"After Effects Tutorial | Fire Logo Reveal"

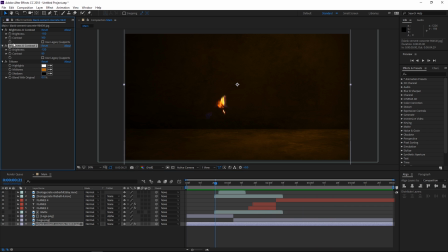Now the next step is gonna be to animate the brightness of this second effect to make it appear as if this fire lights up the scene. So we're gonna set a keyframe right here as it starts to appear,
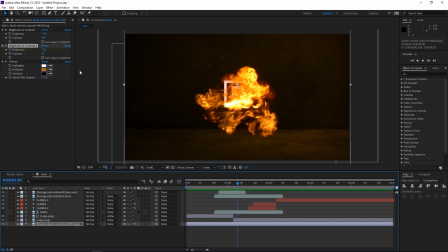and then once the fire ball is at its peak, I'm gonna set the value of the brightness to maybe negative 90. We don't want to take it too far. And then back here, once the fire goes out, I'm gonna set it back to negative 120.
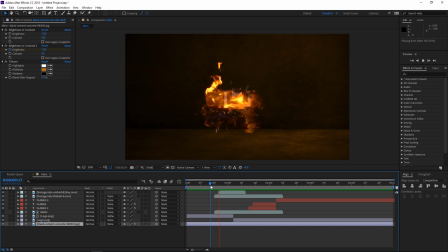So this is the slight effect that we've made. Now the next thing that we're gonna do is gonna help us to really sell this effect.
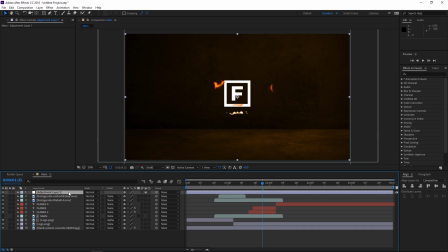We're gonna be creating a new adjustment layer, and I'm gonna rename this adjustment layer to displacement map. Right now, we're gonna place it on top of the text and also on top of the logo. We're gonna take this fireball, press Ctrl D to duplicate it,
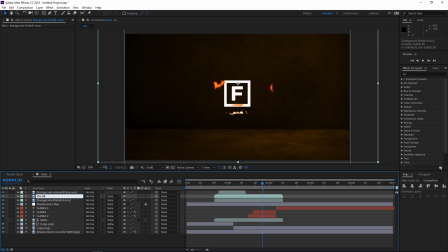and I'm gonna rename this to fire displacement map. So right now, I'm gonna place it on top. It doesn't really matter, but just so that you can see the layer that we're working with.
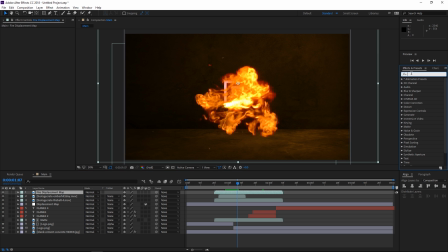So we're gonna search for an effect which is also called displacement map, and we're gonna apply this effect to this adjustment layer that we've created. We're gonna set the displacement map layer to fire displacement map, and then we're gonna change these values.
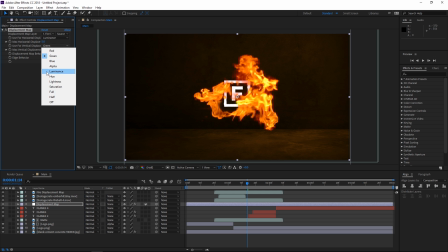So we're gonna set both of these to luminance, and we're gonna increase the horizontal displacement. You can see what that does, and also the vertical. We're gonna set the horizontal to 10 and the vertical to negative 10.
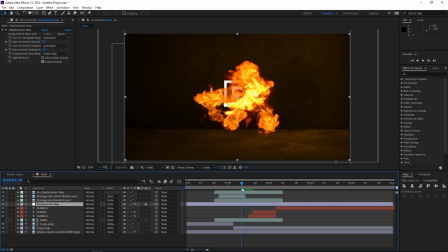So as you can see, this displacement map effect helps us to create kind of this heat wave as it is displacing the image based on the fire. So first of all, we're gonna turn off the visibility of this displacement map,
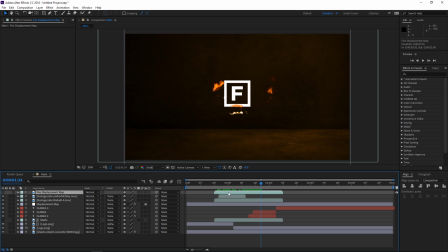and then we're also gonna slightly offset it in time so that we have this heat wave which kind of more realistically follows this fire. And as you can see, this is what we have so far, and it looks a lot more realistic.
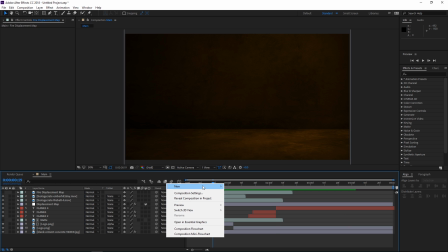So the final thing that we need to do is we need to create a new null object, which is an empty layer,
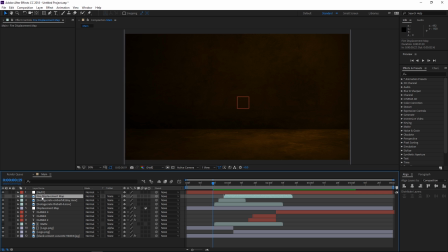and we're gonna select all of these by clicking on the first layer and then shift clicking on the last layer, and then we need to parent them all to the null. So this way, all these layers are gonna follow the null once we animate the scale. We're gonna set a keyframe right here at the beginning with a value of
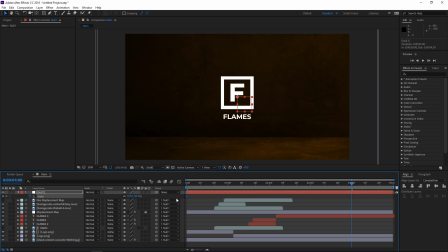125%, and then right here at 4 seconds, we're gonna set the value back to 100. And as you can see, right now we've animated a simple zoom out. Now, to make this look better, obviously, we're gonna select both these keyframes, hit F9 to easy ease them, and then open the graph editor.
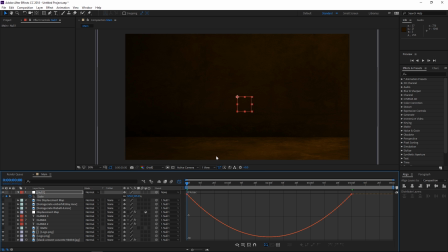So make sure that you right click and that you're editing the speed graph so that you can see the exact same thing that I'm looking at. And this right now is the curve of our animation. It starts off slow, then it goes to its peak right here, and then it kind of ends.
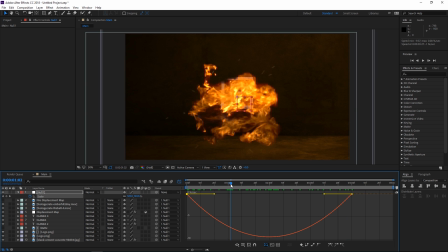So we're gonna click right here until we see these handles, and we want to make the zoom out animation peak right here. So we're gonna drag this handle to the left and this handle to the right.
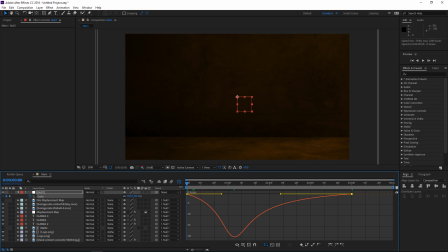And as you can see right now, this is the point where the animation peaks, and it looks like that. So that's pretty much it for this tutorial. Remember to check out Production Crate if you need video and sound effects, as it has a really affordable pro membership.
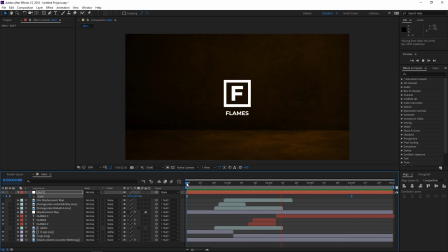I hope that you enjoyed watching this tutorial and that you found it useful. For more, please check out my channel. Thank you for watching, and see you next time.